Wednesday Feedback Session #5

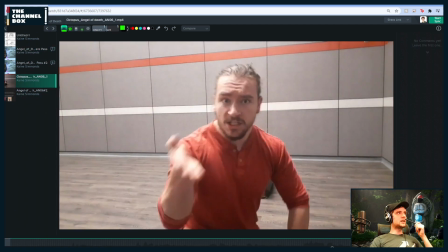Or in your reference, where you're just staring at the camera the whole time. I don't think that's quite as interesting as what you have here.
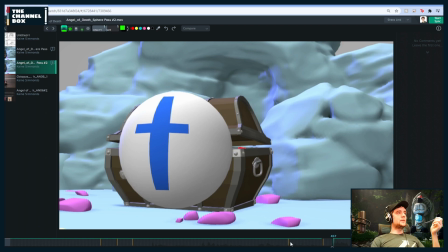So kind of bouncing off of that, I'm like, okay, what if he's talking intimidating, right?
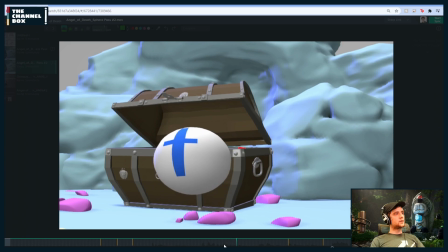I'm a baths. I am the angel of death. I am Abaddon the destroyer.
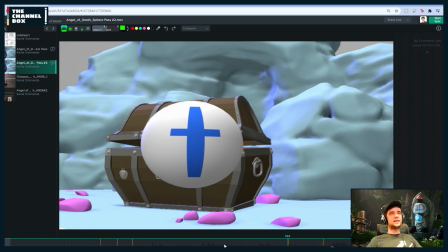So he's like, I am Abaddon and destroyer. And as he's saying that, there's a fish swimming behind him, and he catches it, right? So he's like, I'm Abaddon and destroyer. And then I'm a one-man euthanasia.
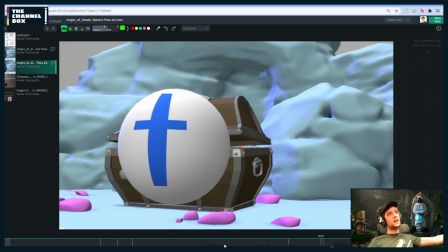So he grabs the fish and he's like, I'm a one-man euthanasia clinic. But with me, you don't have to go to Switzerland. And as he leans into the camera, he like squishes the fish.
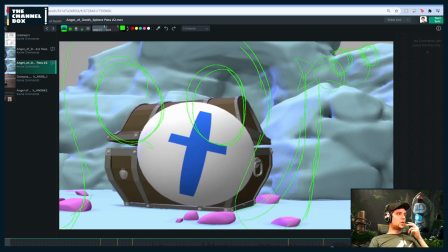And obviously you don't have to do all of this, but I was thinking it could be funny.
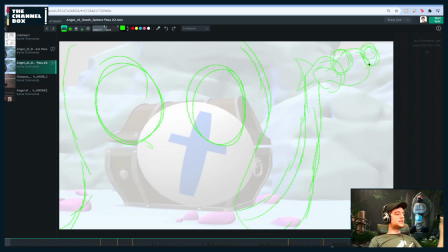Like, it could add some humor to the shot if, like, you have the fish here. So he's like, I'm a one-man euthanasia clinic. And he's got like his tentacles like wrapped around the fish. And then when he's like, you don't have to go to Switzerland, he squeezes the fish and you see like his eyes like bulge.
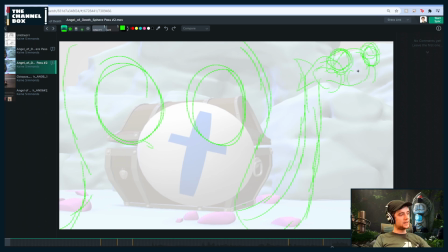And you got like little puffy cheeks, lips, you know, almost like that image from Ratatouille where he's like, "Hmm," and it's like super pushed and funny. Just what I'm thinking is like just something that can push the fact that he thinks he's mean.
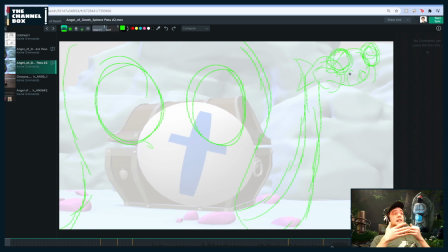He thinks he's super intimidating. Maybe he is intimidating in the fish pit in the fish tank, but he's still really really really small. So having him interact with a fish, maybe it's a seashell, maybe it's a lobster,
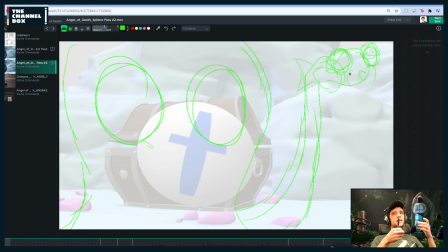maybe it's a hermit crab, just give him something that he can like bully while he's being all intimidated. That way it makes it more funny at the end when you get the payoff of
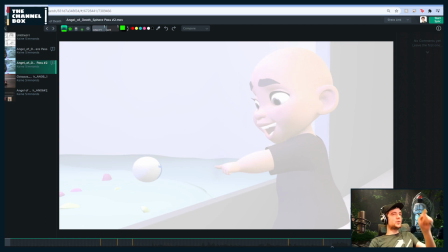the kid just being like, oh, squishy octopus, and like poking at it.
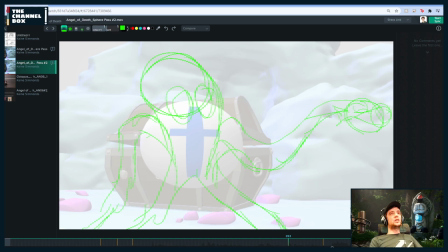So I think that would be fun, and it's going to cut down a lot on just the simple like hand gestures that you have, because 9 times out of 10 I try never to do just pure like hand gestures the whole time because it gets to be too much.
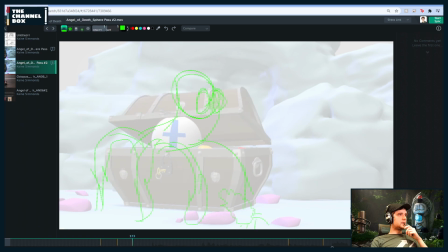And so then my other note,
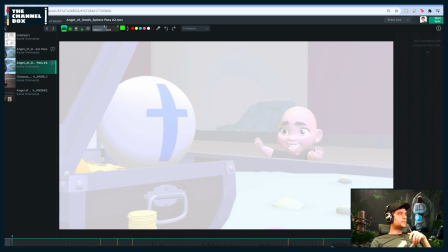cinematography wise, I'm kind of going back and forth in different orders, so hopefully these all make sense. But I don't think you need this establishing shot here,
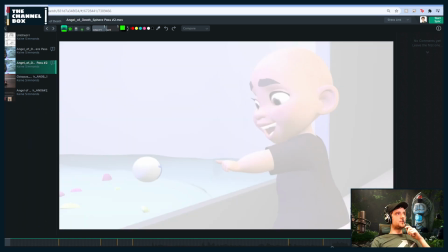because I think it kind of takes away from this shot of the reveal of like,
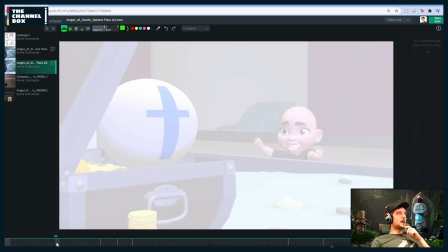oh look, he's super super tiny. If you're here, I think it still shows the fact that he's in a cage and he's small to this kid. It's not reading that he's like super giant compared to the kid.
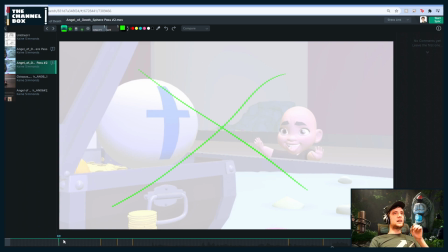So I think what I would try to do is to still keep it clear, the idea of why is he walking towards screen.
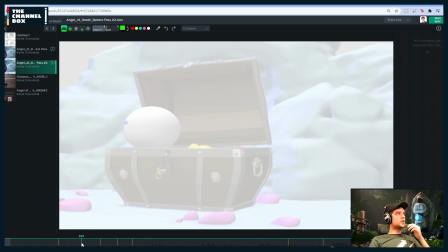Have him just start off like you have him here, of like what I have drawn out here is he's just looking off screen like you have the ball doing. Yeah, right, looking off screen. And he's just sitting there having a good time.
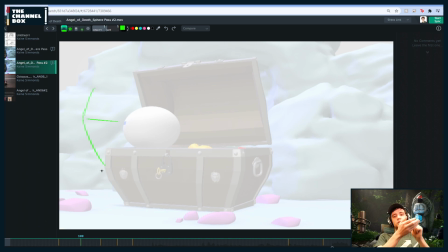That's how the shot starts out. And then you just hear dong dong dong dong dong of like a kid like thumping on the glass.
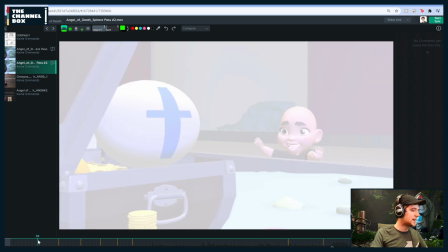And so that I think that'll be just as clear as having this establishing shot, but it's not gonna ruin the payoff of having
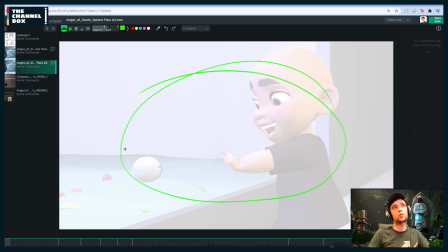this as your final scene, which I think is pretty funny and I think it works. I just think you need to scrap the first composition.
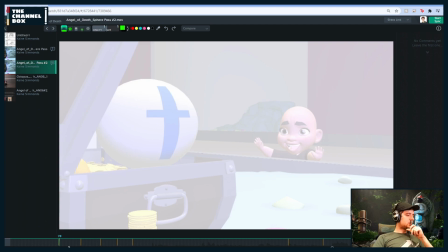And then to go with that,
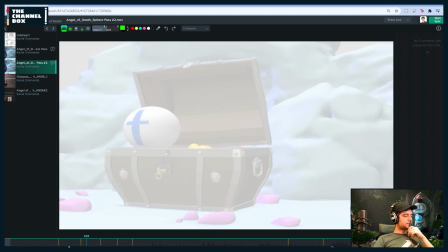I like how slowly taking on the glasses. Screen right.
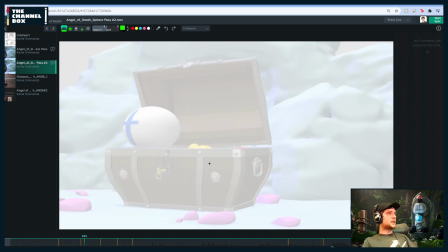Are you talking about in this shot here?